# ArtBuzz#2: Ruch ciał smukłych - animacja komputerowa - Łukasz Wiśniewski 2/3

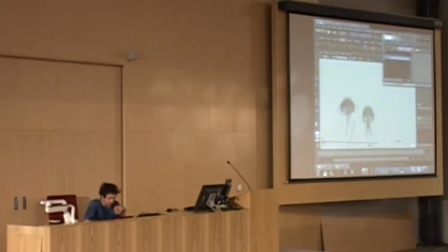(7:39)
OK, zmieniłem teraz czas startu tej drugiej. Dzięki temu one w tym samym momencie nie startują i ta siatka nie jest tak sama, nie jest taka sama w obydwu przypadkach, w tym samym czasie.
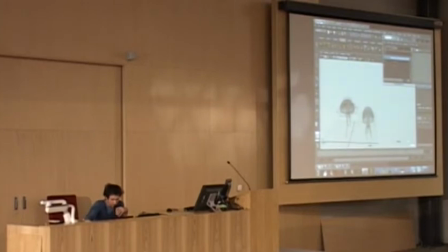(7:51)
Oraz zmieniłem kąt, obróciłem nieco tą postać, tak więc jej jakby te dolne partie postaci nie są odzorowaniem, lustrzanym odzorowaniem tej drugiej.
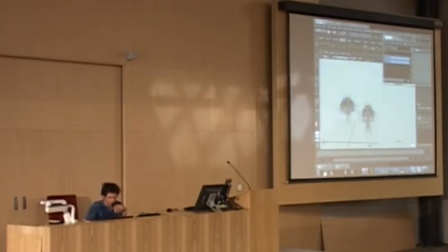(8:07)
Dzięki temu myślę, że ona, ta sytuacja, którą teraz mamy, myślę, żeby wystarczyła zdecydowanie,
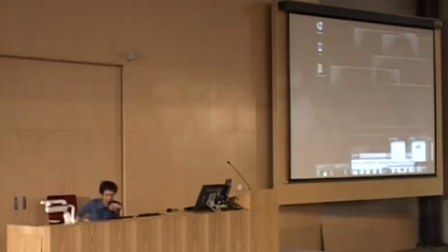(8:24)
żeby ruch nie wyglądał no, na tyle mechaniczny, by klient akurat odrzucił.
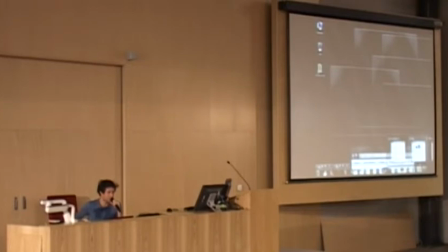(8:34)
Właśnie mój supervisor dzwonił, który będzie pod koniec dzisiejszego dnia mówił. Dobrze.
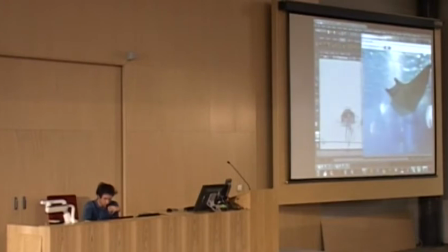(8:41)
Spójrzmy jeszcze z powrotem na nasz obrazek, który jest tam jakimś tam konceptem. Czyli mamy te dwie bryły. Wystarczy je teraz lekko poruszyć, lekko zmienić jego kąt jakby płynięcia, czyli nie idealnie po Y,
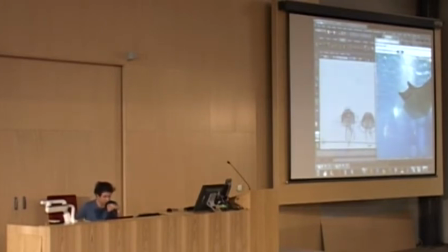(9:00)
tylko no bardziej ukierunkowo tylko w taką stronę, jak widzimy na scenie. I myślę, że to by wystarczyło, żeby te dwie postacie już mogły być jakby zamkniętą partią naszej animacji. Natomiast musielibyśmy jeszcze i tak ustawić tą ostatnią,
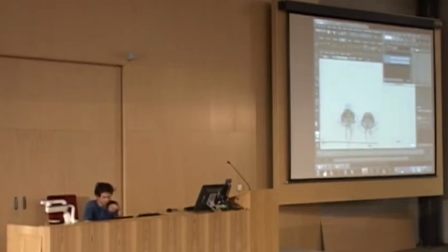(9:17)
czyli animować i zmieniać, deformować te postacie pod kątem tej. Czyli w tym momencie myślę, że bez problemu możemy przejść do płaszczki.
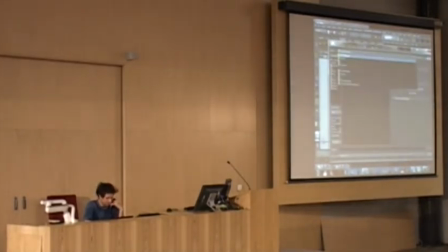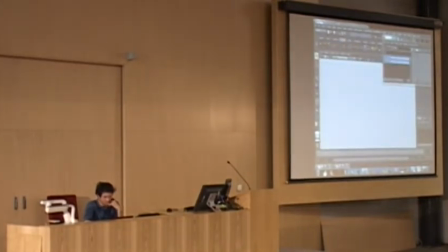OK, mamy płaszczkę. Oczywiście ona nie będzie taka jak na scenie, nie jestem modelerem, a właściwie nawet nie potrzebowałem tego, żeby pokazać ruch i sposób konstruowania. Skupiłem się na takim spaszczonym kole oraz wyekstrudowałem mu ogon.
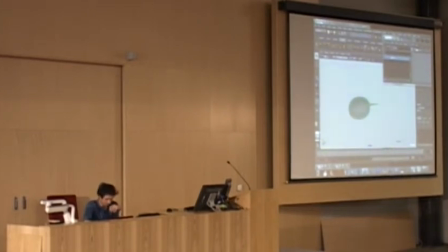Sprawdzam, czy nie ma animacji na pewno na scenie.
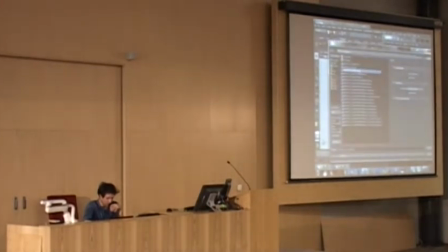(10:05)
Okej.
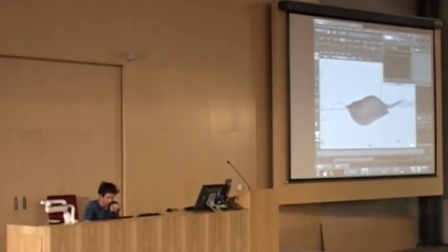(10:10)
No i tu już coś mamy. Wykonałem no, prostą deformację, prosty efekt, który nazywa się wave.
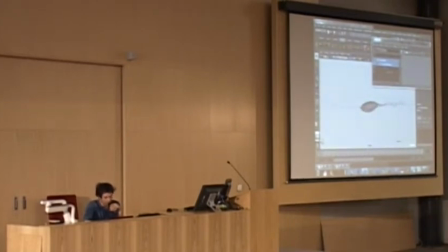(10:19)
No i podpiąłem go, zdeformowałem nim obiekt. Zaraz pokażę, jak to się robi.
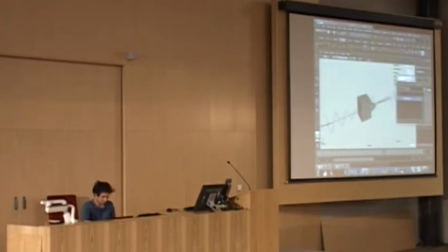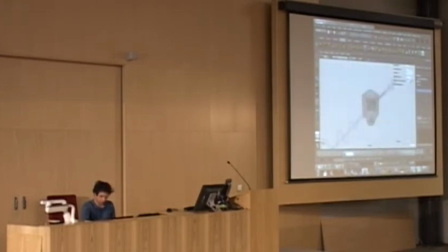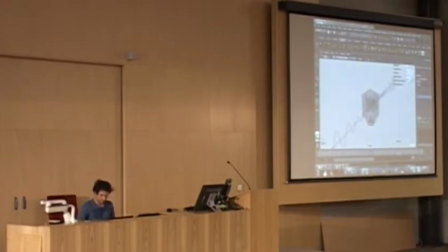No i mamy. Z tym, że ona jest zdecydowanie liniowa i no i od razu odrzuciłem ten pomysł.
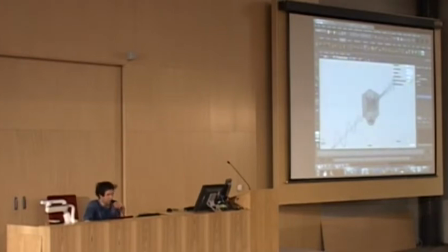(11:22)
Sprawdziłem tylko dla pewności, żeby wykluczyć to, czy faktycznie ona jest w stanie w jakiś sposób poruszyć ciekawy mi przedmiot. Okazało się, że no, być może ciekawy jest, ale jego liniowość no, nie nadaje się do tego sposobu poruszania się.
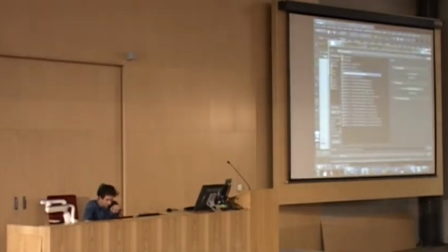(11:41)
Otwórzmy więc.
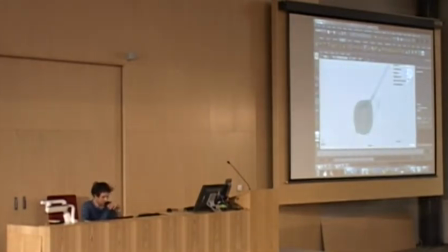(11:46)
Następny etap.